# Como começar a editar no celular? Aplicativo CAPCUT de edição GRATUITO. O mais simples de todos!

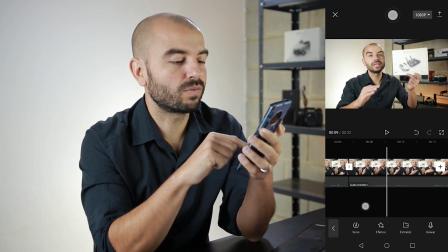4:02 Ex aqui, eu dei uma parada E voltei com o ex aqui Então eu vou cortar antes do ex aqui, olha só Primeiro drone Pausa Ajusto aqui, vou em cima E vou dividir Clico embaixo, vou dividir Vou vir aqui pra frente Em cima, dividir Embaixo,
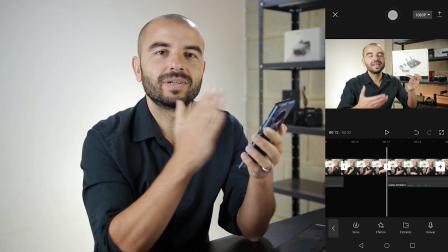4:22 dividir Agora eu vou deletar o áudio embaixo Primeiro, ó, excluir Tá vendo que ele não cola Agora eu vou deletar o vídeo de cima e excluir,
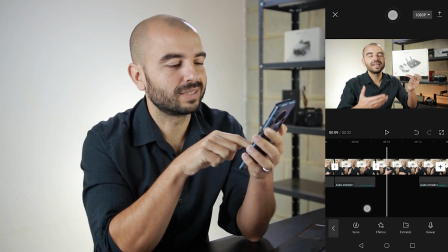4:30 ele cola o vídeo, mas o áudio não cola, então eu tenho que ir lá, pegar ele e passar para trás.
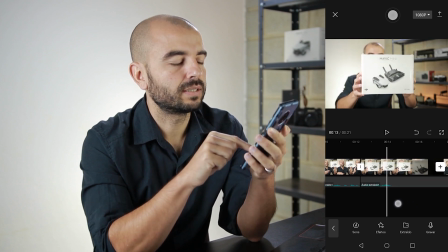4:37 E aqui eu vou aproximar a caixinha, até escurecer,
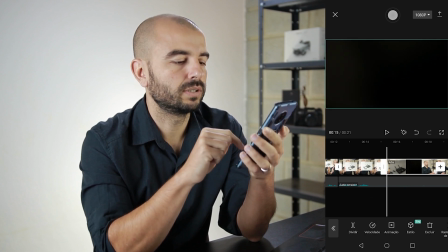4:41 então aqui é o final do meu vídeo, eu vou dividir e dividir embaixo, deleto tudo,
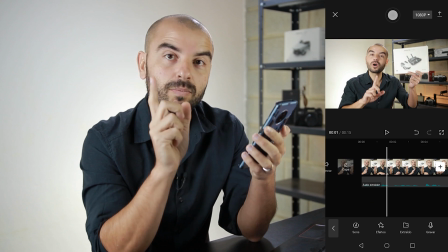4:48 pronto, essa é a edição. Agora, tem uma dica que é o seguinte, eu posso ampliar a imagem.
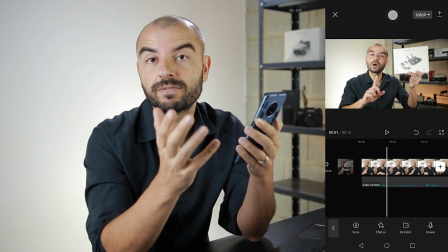4:55 Isso é legal, porque parece que você fez uma edição com duas câmeras.
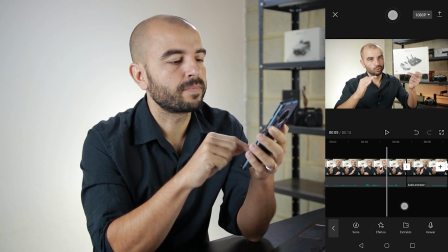4:59 Então, olha, essa imagem aqui, ela está aberta, e quando eu passo para cá, ele faz um corte.
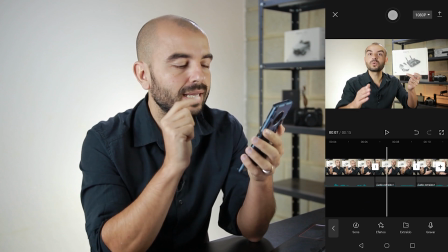5:05 Um corte com o mesmo enquadramento. Então, o que é legal para você fazer é selecionar o segundo vídeo e ampliar.
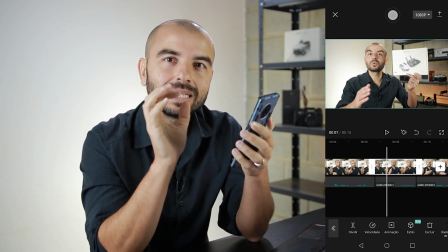5:12 É uma ampliadinha, deixar ele maior.
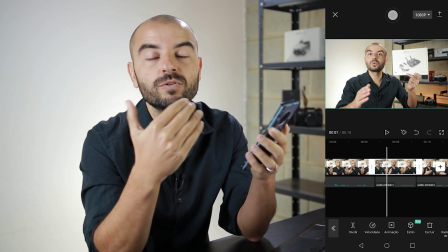5:14 Isso vai dar a percepção, para quem estiver assistindo, que você filmou com duas câmeras, ou que a edição é contínua.
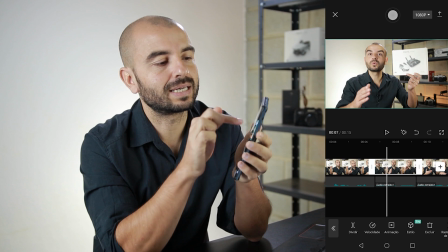5:21 E como é que faz isso? Você seleciona o vídeo de cima, faz um movimento de pinça aqui em cima da tela do seu vídeo e ele vai crescer.
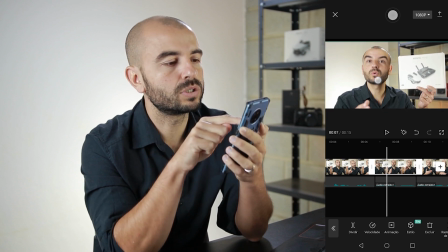5:31 Olha só que legal. E aí com um dedo você posiciona novamente para centralizar.
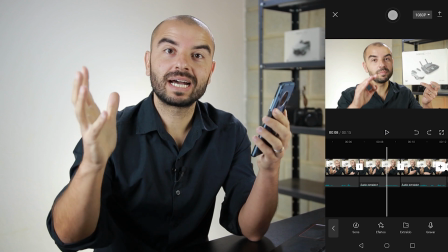5:38 Viu? Ele dá uma ampliada e o vídeo fica com muito mais qualidade.
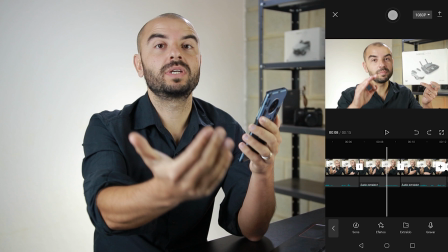5:44 Quando ele passar para o próximo vídeo, ele vai voltar para trás.
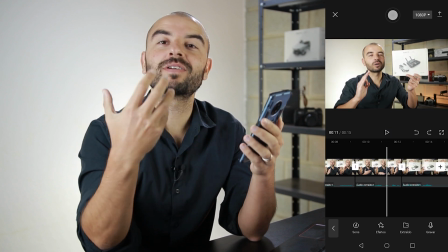5:51 Ampliou, voltou. Olha só como é que fica fluido, como que fica mais dinâmico o vídeo.
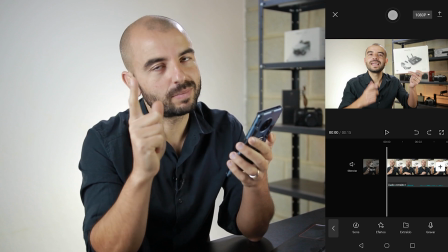5:59 Show! Agora eu vou colocar uma música de fundo e também é muito simples. Tá vendo aqui embaixo que tem uma setinha?
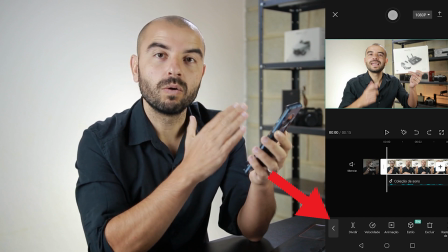6:05 Isso é pra voltar o menu. O CapCut tem vários menus.
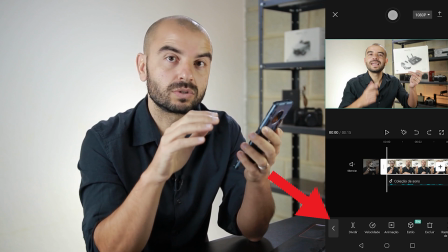6:09 À medida que você for selecionando foto, vídeo, essas coisas todas, essa parte de baixo aqui muda.
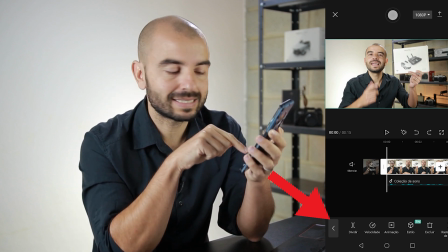6:15 Então, para voltar inicialmente, você tem que clicar nessa setinha. Então, clicou aqui, ele volta tudo de novo.
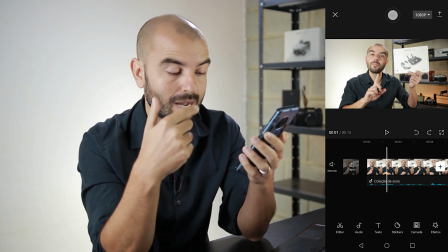6:22 E agora eu vou adicionar o áudio, a música. Você vai clicar aqui em áudio.
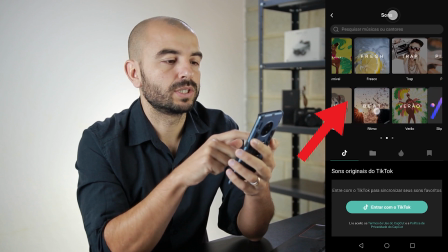6:27 E aí você vai vir aqui em sons. Essa parte de cima aqui, que eu estou mexendo, já são os sons nativos do aplicativo.
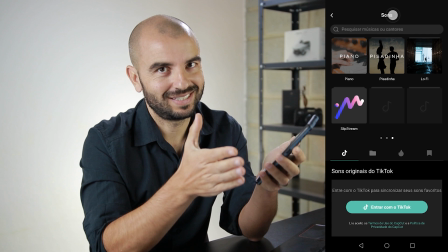6:35 Então, você pode usar todos esses sons no TikTok. Agora, se você for usar aqui no YouTube, eu não recomendo.
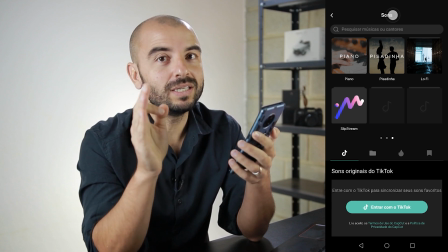6:44 Porque existe o tal do direito autoral e isso pode fazer com que seu vídeo não seja monetizado.
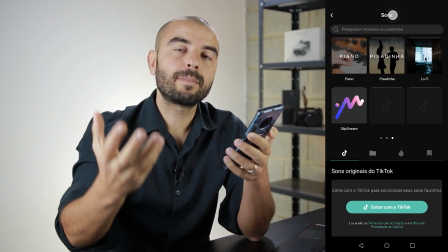6:51 Então fica ligado. O que eu recomendo é você usar a biblioteca de áudios do YouTube.
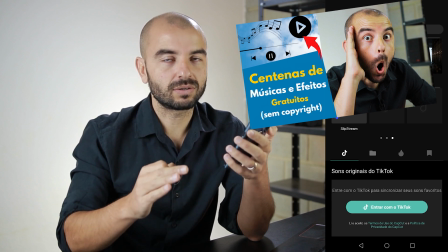6:57 Eu vou deixar aqui uma aula ensinando como pegar essas músicas, ok? Ou um outro site que eu indico que é o Bensound.
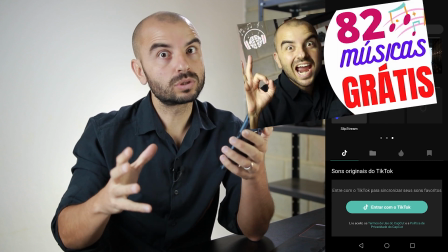7:06 Lá também tem uma série de músicas gratuitas. Não são todas, mas as gratuitas são maravilhosas.
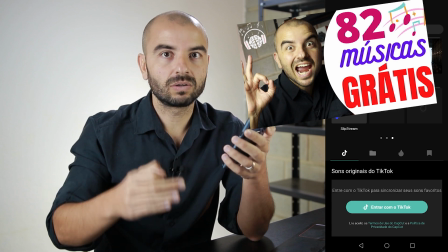7:12 E eu vou deixar aqui na descrição também o link dessa aula onde eu ensino a fazer o download dessas músicas gratuitas, ok?
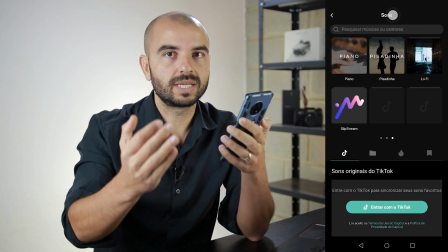7:19 Beleza? Então você vai ter que fazer o download dessas músicas e colocar dentro do seu celular.
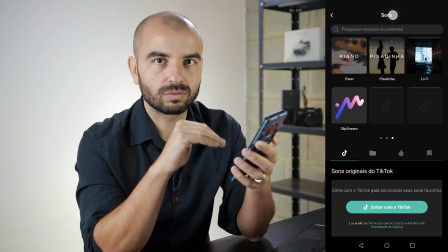7:24 E para encontrar essas músicas aqui dentro do CapCut, você vai ter que vir nessa parte de baixo.
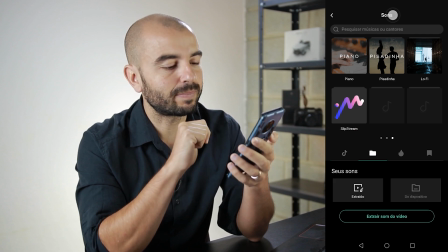7:29 Está vendo aqui que tem uma pastinha? Então, quando você clicar nessa pastinha, ele vai procurar essas músicas.
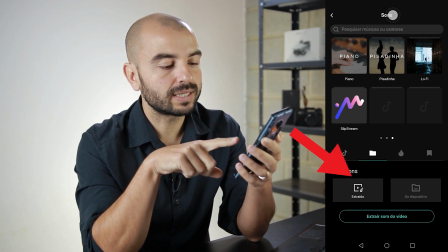7:35 Aqui está em extraído e aqui está em do dispositivo.
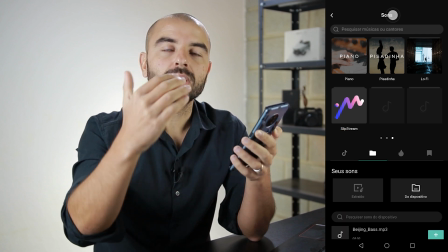7:38 Quando você clicar em Do Dispositivo, ele vai procurar internamente onde estão essas músicas.
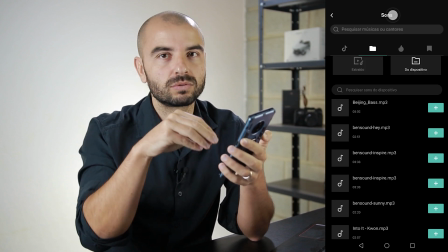7:45 E o legal é que ele já faz uma varredura dentro do celular e encontra essas músicas para você.
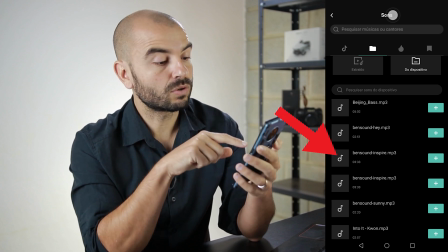7:50 Fica super fácil. Então eu vou usar essa aqui, o Ben Sound Inspired.
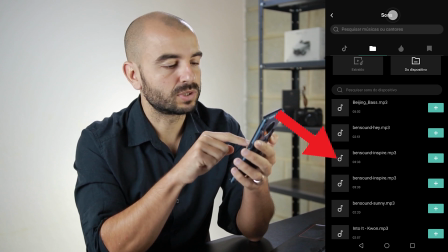7:55 Se você clicar nessa nota musical, ele vai dar o play na música.
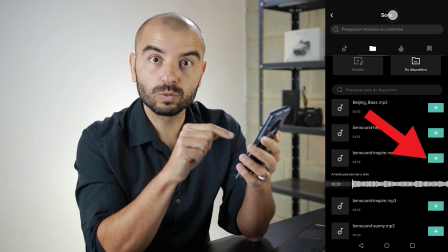8:01 Legal, né? É essa música mesmo. Agora, quando você clicar no mais, ele já vai inserir essa música dentro do CapCut.
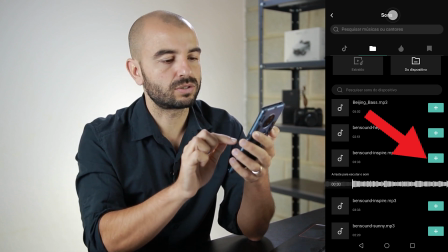8:08 Olha só.